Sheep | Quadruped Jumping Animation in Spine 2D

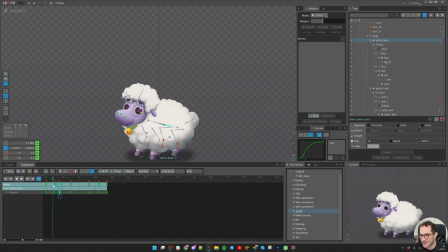You can see now he's lowering his back. Now he's pushing it. And the moment he's going up with his spine, with his head,
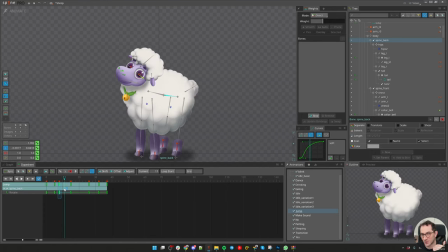we need to make sure that lower back is going down to compensate that movement. And it's not going down fast enough. We also need to make sure it's happening.
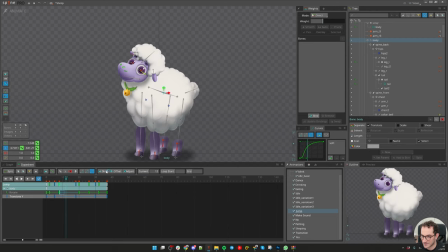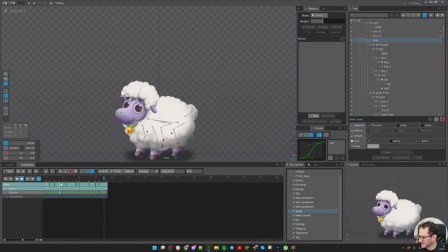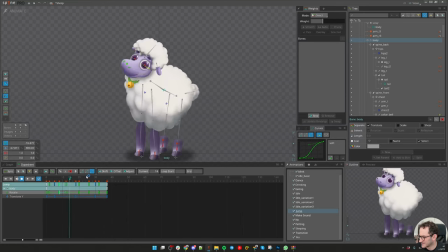Reducing a little bit the power here. It's like looking like he's hitting.
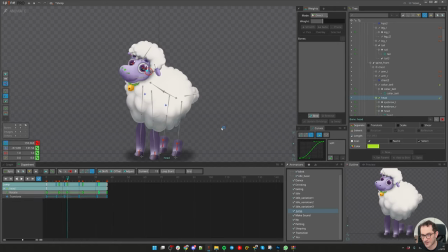No, I don't like how he's rotating his head here.
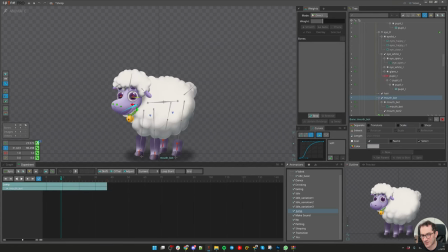Since it is easy to animate the chin, maybe we can do it now so we see how emotions are transferred.
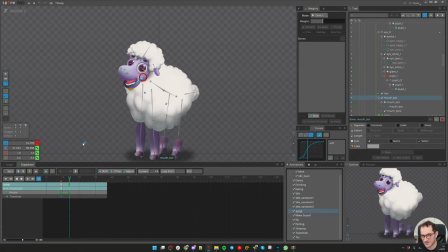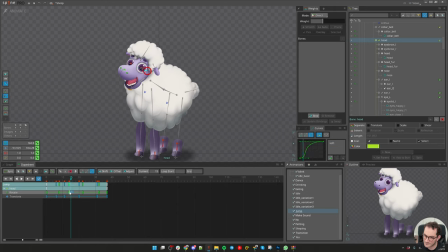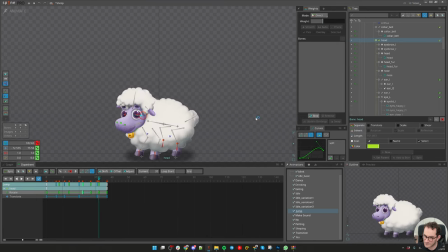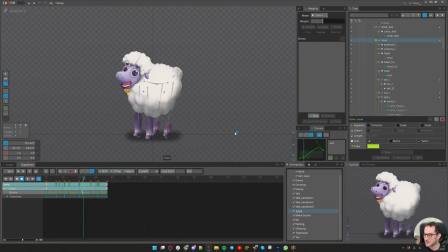I don't see him actually yelling. Yeah, he most certainly screaming like an animal, bah, which is not good.
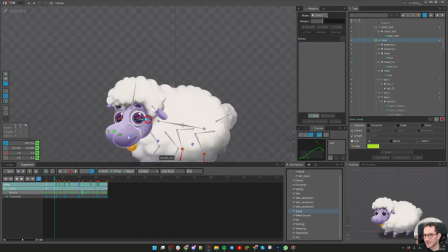So I need to transfer happy emotions. I have the mouth shape is actually that's making it stretch like that, not happily.
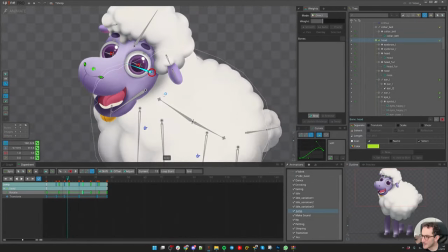I mean, we'd still have a smile, but it's not good. So maybe we can do it with his face.
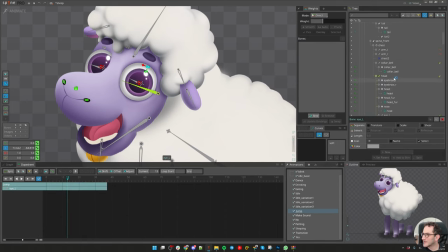We do have happy eyes. So maybe here, let's see if we want it fully closed or partially closed.
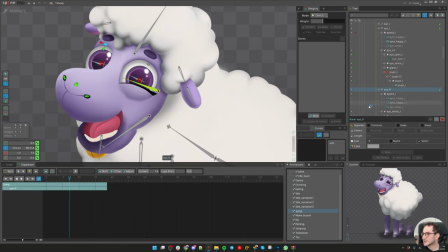Let's see.
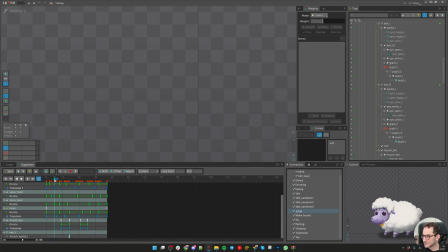Let's close it here. And then,
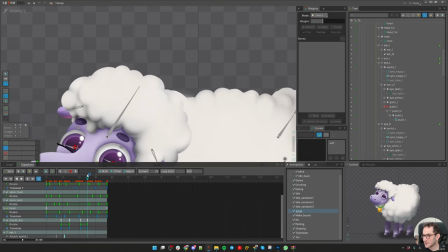yeah, much happy now. Maybe we can close it back here.
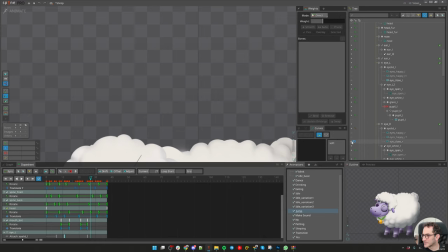And after a few frames, we just open it up.
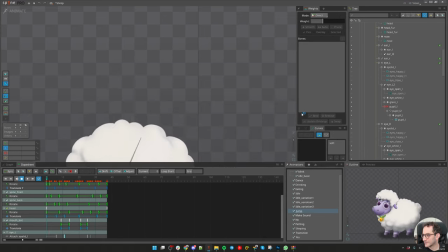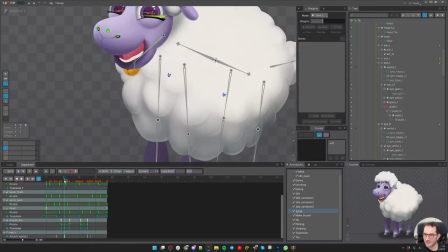I actually don't like how I rig the eyes here. You can see we have problems here. They are transparent.
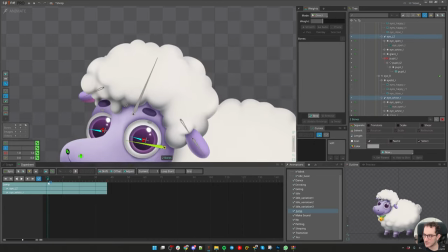So ideally, you will need to scale this down.
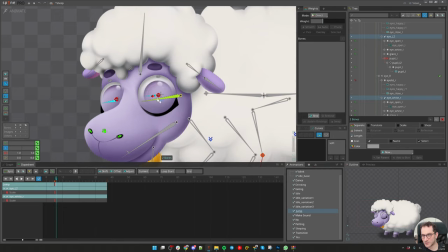So it's not obvious to do, but it's this is how it works.
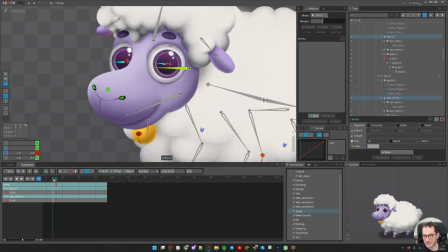So it actually helps us by just showing that transition, softening things.
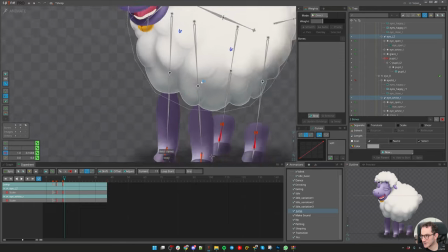But this is not obvious. So if different animator is doing it, he might be really surprised how it works.
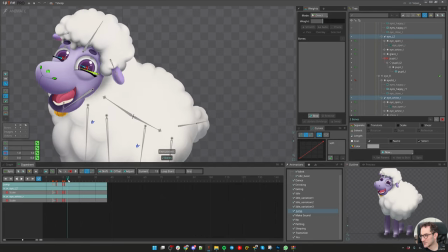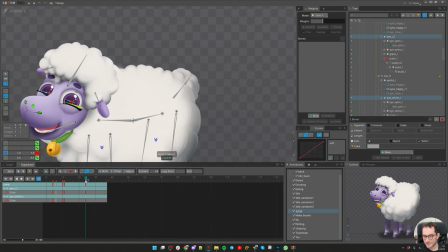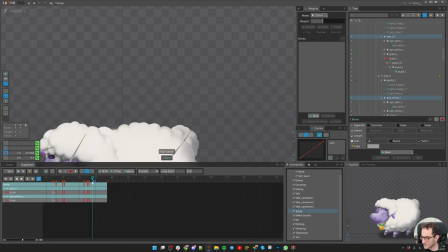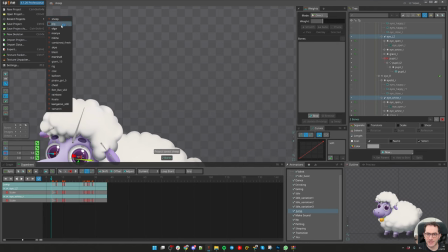I do like the similar rig with the pig, which I have done, which I like.
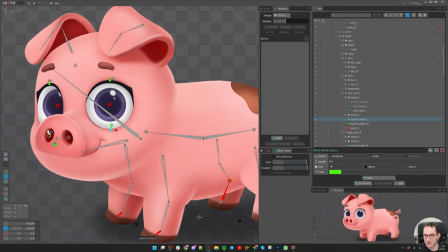We have bones here, and we have bones here. These bones are not supposed to blink, but we have, again, closed eyes there.
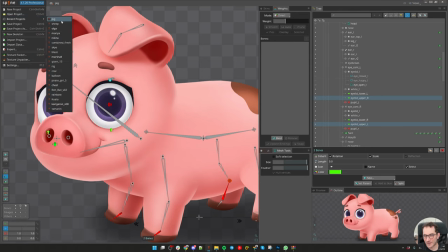So this is much more flexible and much more understandable if you work
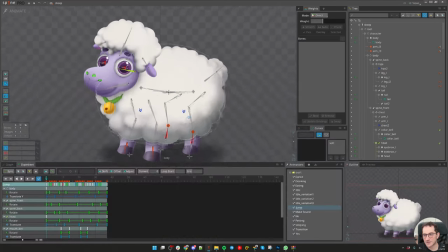with different animators. You don't need to explain how things work.
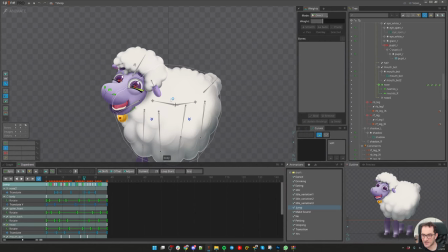And the reason I'm concentrating on face, I really want to see if face can help me to solve this emotional experience.
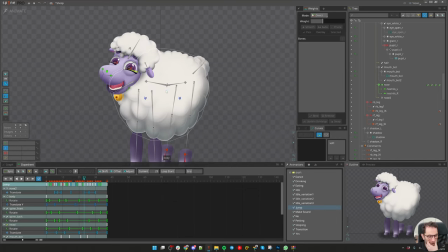Otherwise, I need to
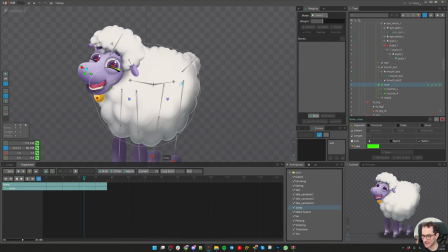pivot and understand what else I can do with the body to make it look like he's jumping happily and not just jumping to scream like an animal.
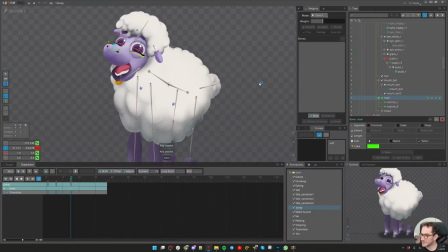Let's see if we can make him more happy.
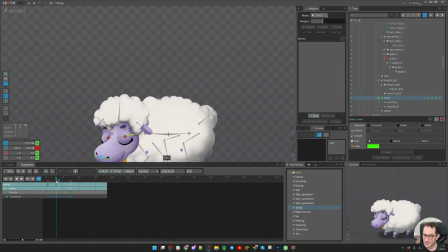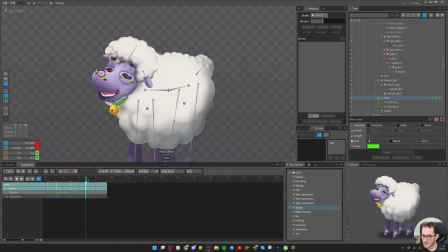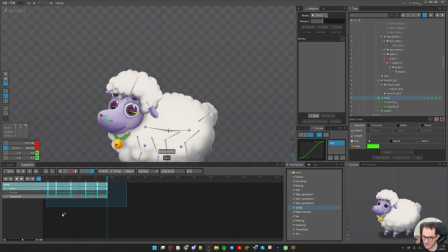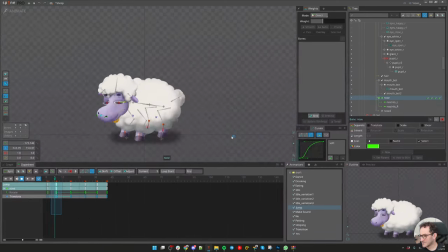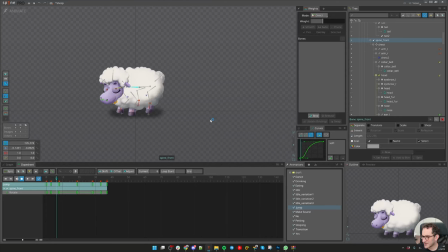Yeah, I think I can work with this. I don't have any other option to make him look cuter.
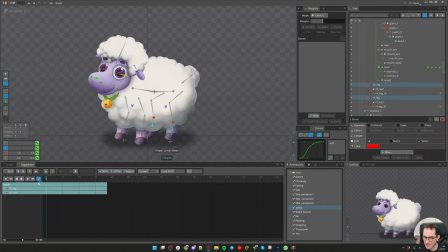Great, let's now start to position our legs. I will start from front legs.
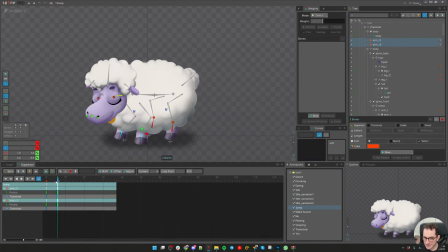Seems they will be easier. Since the rig is easy, the purpose is easy right now. I think I need to shift our weight. So we have the y-axis here.
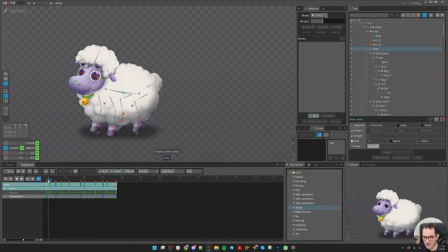But to make this work, I need to shift our legs. So he's going jump to back with back legs.
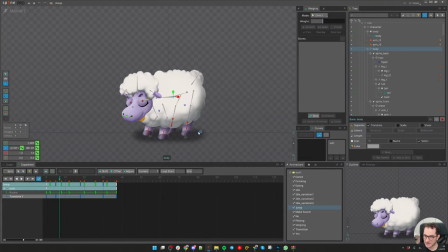This won't work if he's doing like this, because he will jump to the left upside.
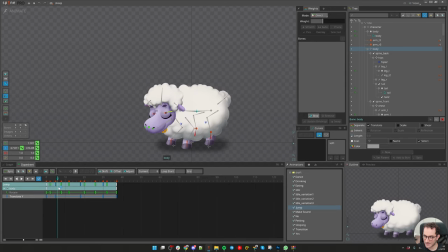So we need to shift his weight here, I guess. Let's see if this works.
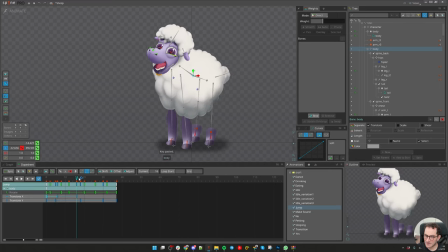And then he can come back and touch the ground,
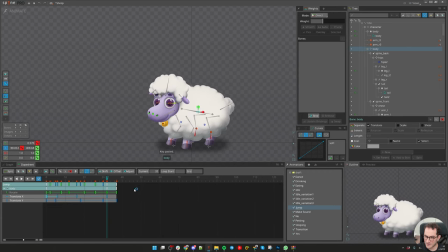go back a little bit, and let's see.
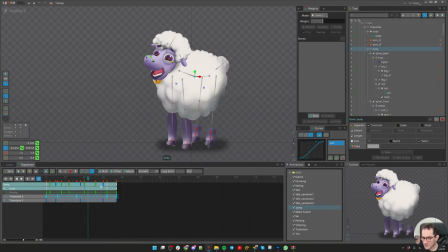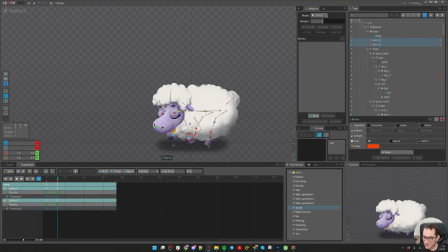Let's see if we can make our legs work. So the reason for that, I want to move his
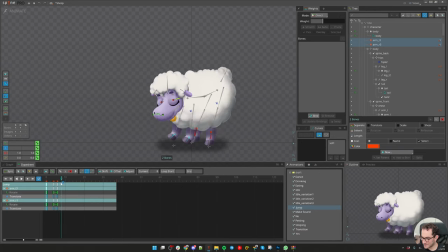front legs up so he propels.
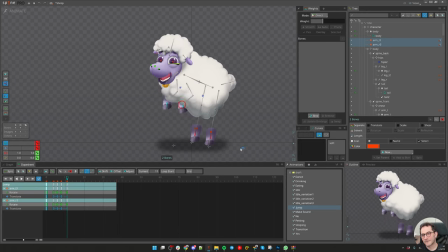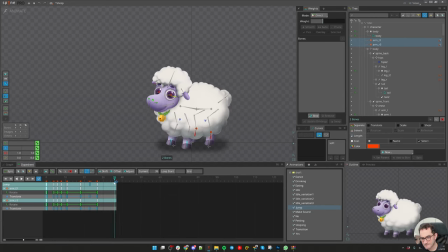Don't worry about them being simultaneously up and down.
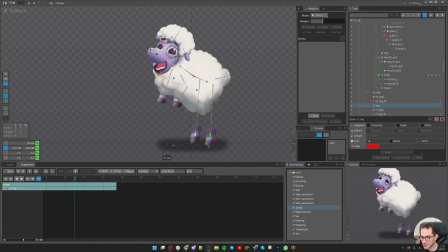I will fix it. I just want to see how this works so far.
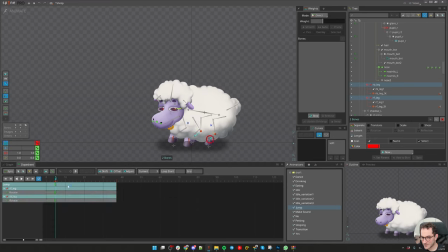We lean on these legs.
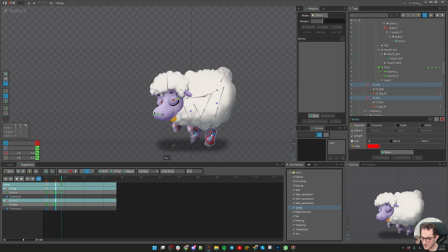I'm scaling them.
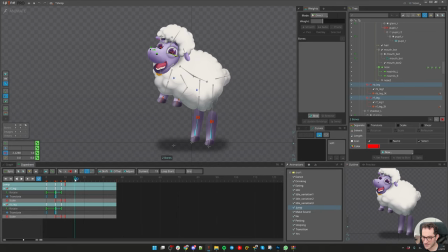This is the moment where we can actually release them.